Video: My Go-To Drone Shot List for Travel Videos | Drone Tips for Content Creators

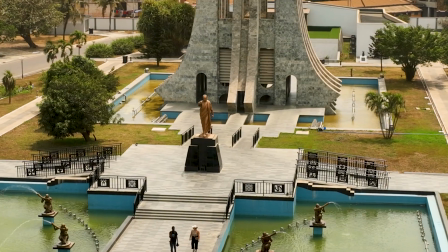[0:00]
here's my go-to drone shot list for travel videos. If you combine all of these shots every time you fly, you're gonna be able to create more compelling travel stories. The first shot is gonna be a wide shot. This is great because it's gonna help you establish your environment and your scene with your audience.
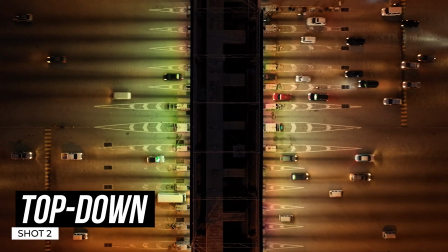[0:14]
The second is gonna be a top-down shot. This is gonna be great for symmetry and showing patterns.
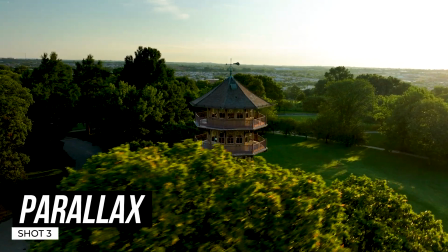[0:19]
Number 3 is my favorite. It's the parallax shot. It's going to allow you to focus on the subject and show depth while the camera is moving. Number 4 is one of my personal favorites, just a low altitude shot.
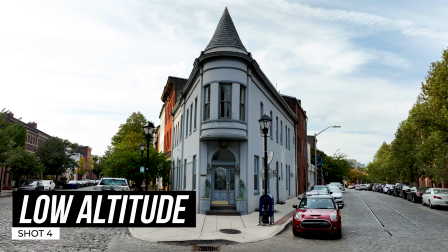[0:29]
And this is really going to allow you to just look at the world from a different perspective, kind of like a FPV, but not really.
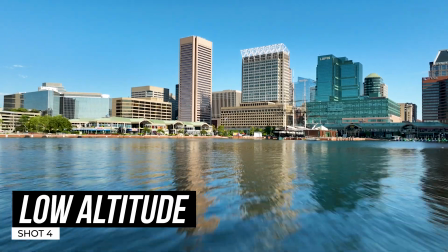[0:36]
But it's going to allow you just to show motion and how your drone can move across a space really quickly.
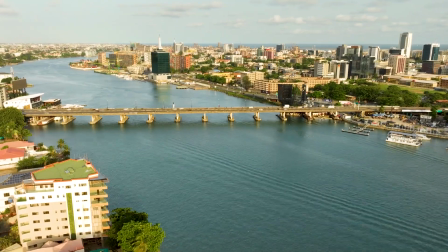[0:41]
The last shot is going to be a hyperlapse. This does require a little bit of patience, but once it comes together, it's a really unique shot to show the passage of time.
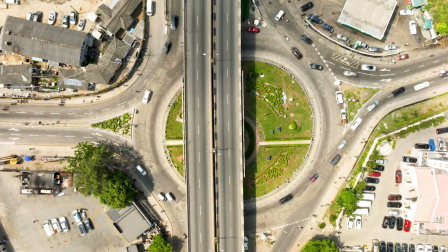[0:49]
So if you get these shots every time you fly, not only will you have enough footage to create a story,
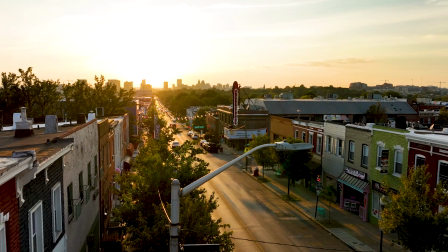[0:54]
you're going to have a variety of clips to work with or even license in the future. For more tips on how to get the most value out of your drone, follow this page for more tips and tricks.